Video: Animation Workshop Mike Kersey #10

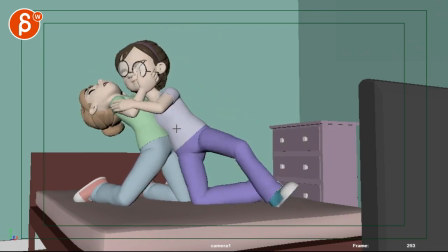655s
see like this feels a lot better yeah it just feels like this arm the other thing that feels forced is because as you do all of this here
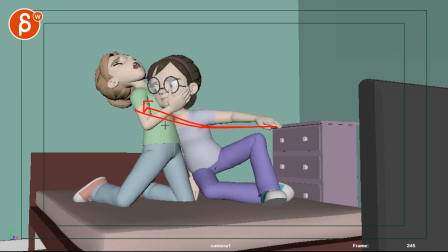664s
A it looks like an IK arm it's just too straight but I don't see a shoulder involved and I don't see the chest involved so having the arm back and then moving that arm all the way over here you're going to have to have
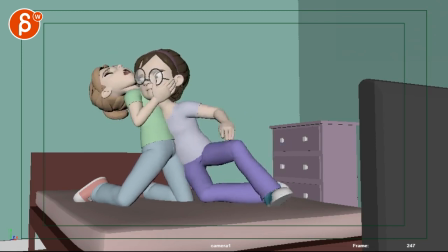677s
a wire rotation in the chest so just mechanically it feels more connected I think that's going to help you but the way she pulls her hold and then drop and it's great I love all that
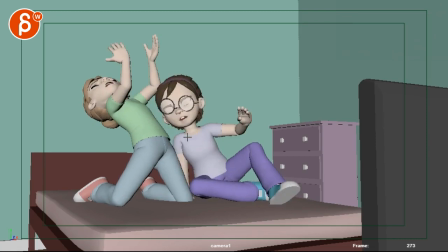692s
and if you drop down here and you got that momentum going boom to the right see how we're kind of hitting a bit of a stop through there she goes down here starts to move over here and then we're kind of dropping and already going down I will give this a bit more mechanics
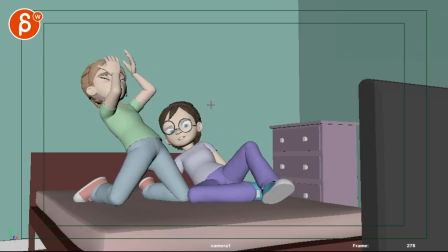711s
there in terms of just a bit for physics where she goes over here and then by now her ear will be here just you give her some more time to bounce and go over there hang and then drop and
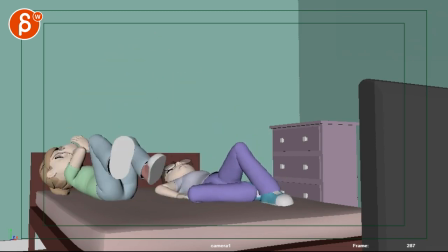725s
then also right now just in general the timing on her it feels like someone's pulling her down so
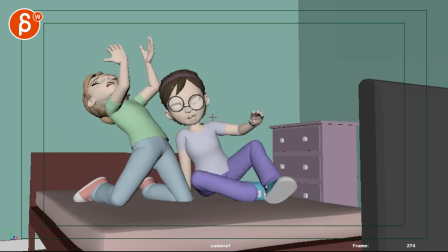734s
if you give her and you need to give her a bit more time so a bit more bouncing over here hold on
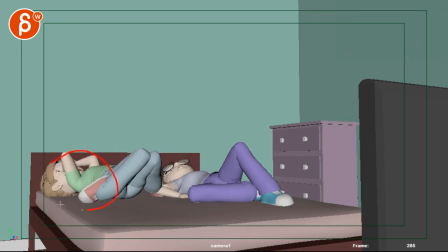740s
so it, hold on, so she might end up dropping at the same time as her, which we kind of want to avoid.
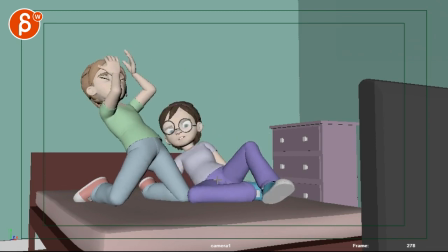747s
So you can always look at potentially,
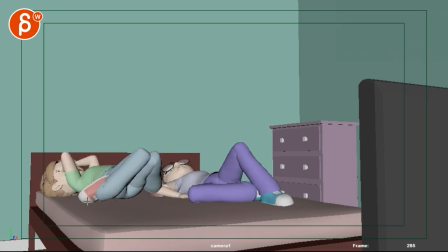749s
try to give her a lot more frames so that she drops three frames before this, so maybe 282 or after. It's okay for her to drop after because we have the legs coming up so the focus is still going to go back to her audience-wise, right?
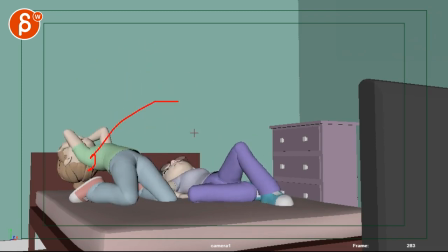766s
So we have all of this audience is on her then she drops and she drops so there might be somewhere around here if they're slightly unfocused but then
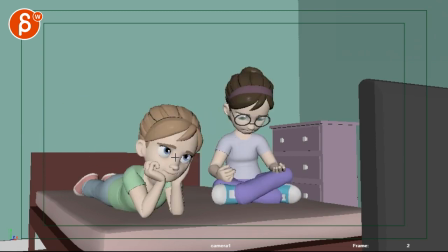775s
the legs come up so then the audience is for sure going to go back to her so and then she comes back up and let's
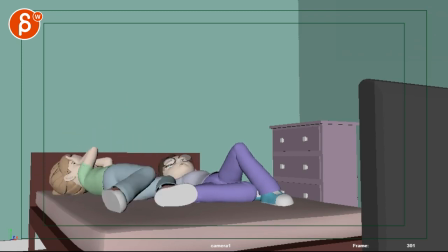783s
pretend that the audience is not going back that's not a problem because she
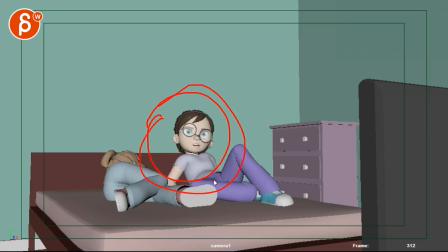787s
comes up anyway at the end so if we all linger on her that's okay too it
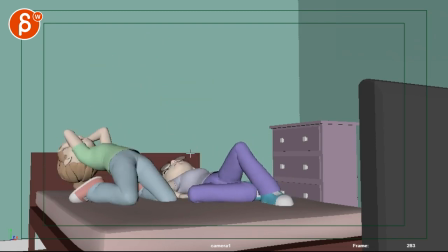792s
is right now it feels a the timings even it doesn't feel like a drop and fall and it feels like she's being pulled
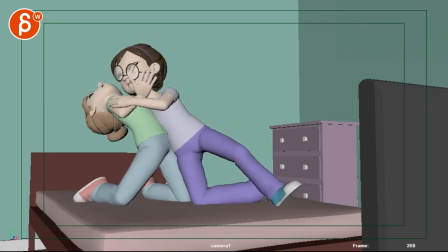801s
down and
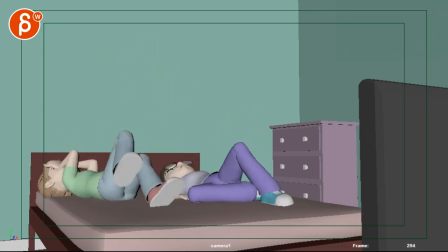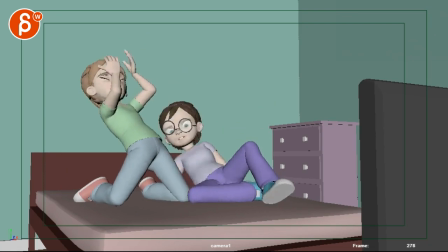809s
I know it's a long shot but technically you
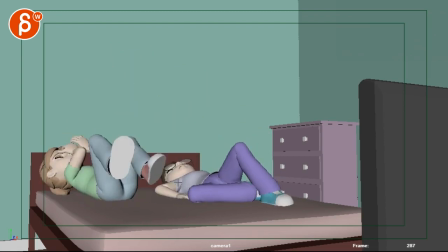814s
know if you have her drop later so let's say she drops oh she goes BAM and then she drops BAM and then legs come down you know kind of look at maybe she drops a lot later but the thing is i will bring her
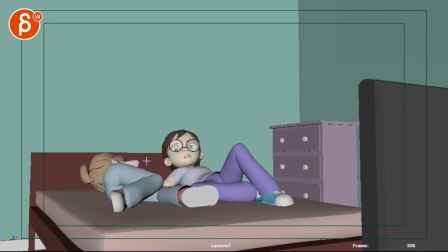829s
up at the end i like that she rolls over so we're kind of leading the audience back to her if the audience is here but i would delay that a bit just so she can collect herself a bit oh what happened and that way she's kind of the last exclamation point on the
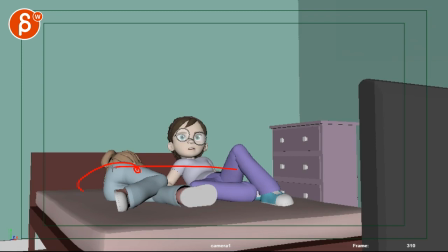845s
shot now that you want to move her over and then a beat of silence and then she looks up even though you could but i would just have her roll over and Maybe almost right before. I mean, you're snapping to an end here, so you're going to have to have some more overshoot and settle. Throw up big words here.
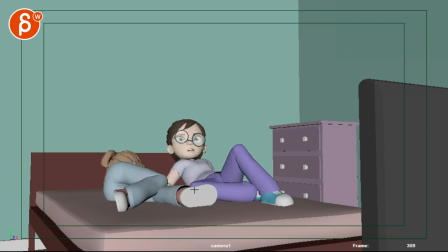863s
But maybe around 307, 308, that's when she gets up. So she really is that last thing. But it's not that many frames later. It's going to make your shot that much longer.
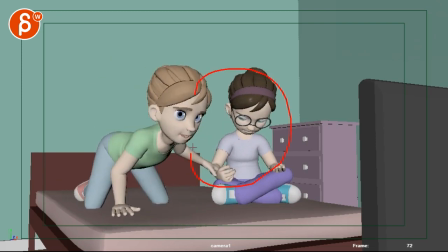876s
Let's go look at her again. I love this. I love how she goes from here to here to here with the eyes.
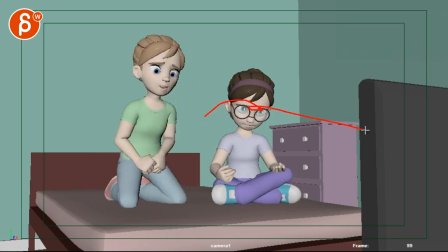886s
Like, what? And then look over to there. That's great.
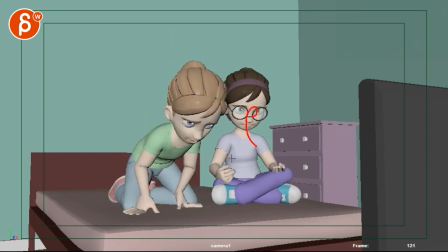893s
Then watch out. This feels a bit soft on her. So I like all of this.
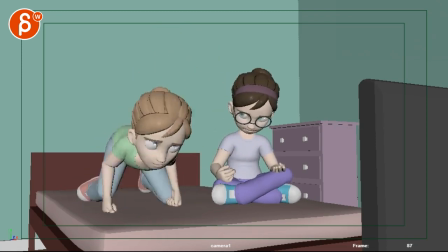899s
Like she realized, okay, wait, what's going on?
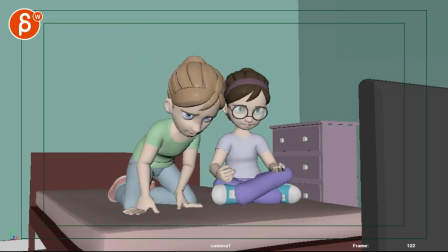902s
So then I would lock, look, and then take frames out so that this is more of a dart. Because there's now a lot of movement right next to her. A lot of arms. And she could be slightly worried. And she's a bit more alert. Like, what is my friend doing here? and then you can so you can snap the head over a bit more i'm not snapping
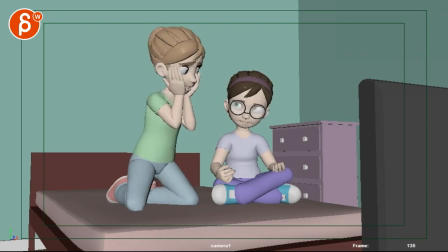921s
but this is very soft so i would make this a bit more of a dart and that way you have a bit more wait what and then you can slowly go down because now she's a bit more
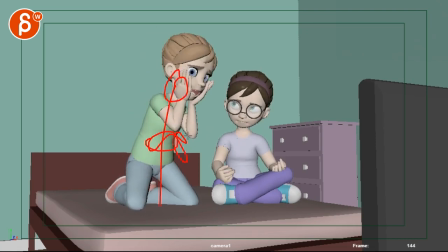934s
relaxed you know i mean she's a bit more alert because whoa she got up and lots of arm movement right next to me what's going on and then she relaxes because okay it's okay which means that she can relax and now the timing is
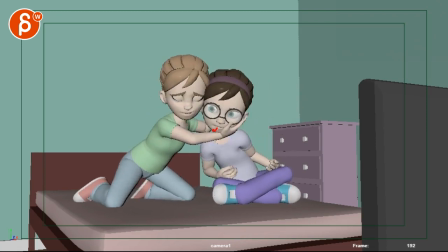948s
slower and once you do that you know i wonder what you're gonna do here big eyes or open mouth but there needs to be some sort of either panic of what is she doing or complete annoyment like maybe she's annoyed because she's done that before that could be fun for you to explore
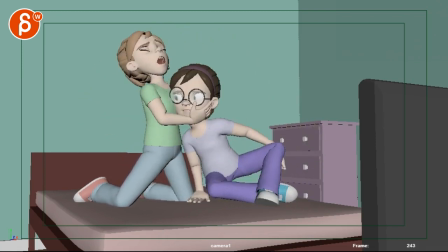965s
there and especially through here this at this point i would bring really big eyes almost looking at camera, bringing up the lids really big just for this short moment where we see her face,
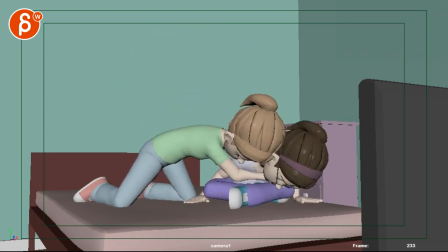978s
full on panic. Ah!
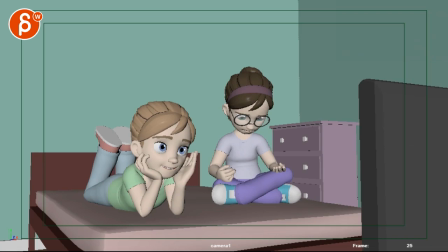984s
Such a good shot. I know it's a lot of work and you've been working on this for a long time. I still love it.
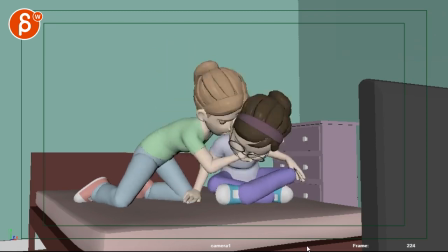989s
It's such a great shot. I really, really like all of this, that pull is great at the end, the lines are great.
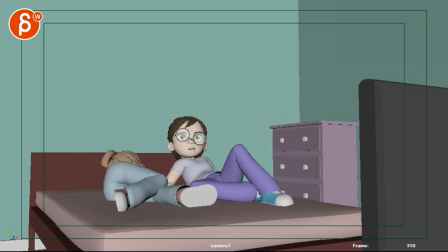994s
I still really, really love that shot. Alright, that's it for me. Thank you. Alright. There's an email, you can sign up, you can start whenever you want. You can submit whatever you want. You get 16 submissions. Either way, a like and subscribe would be awesome. All right. Thank you.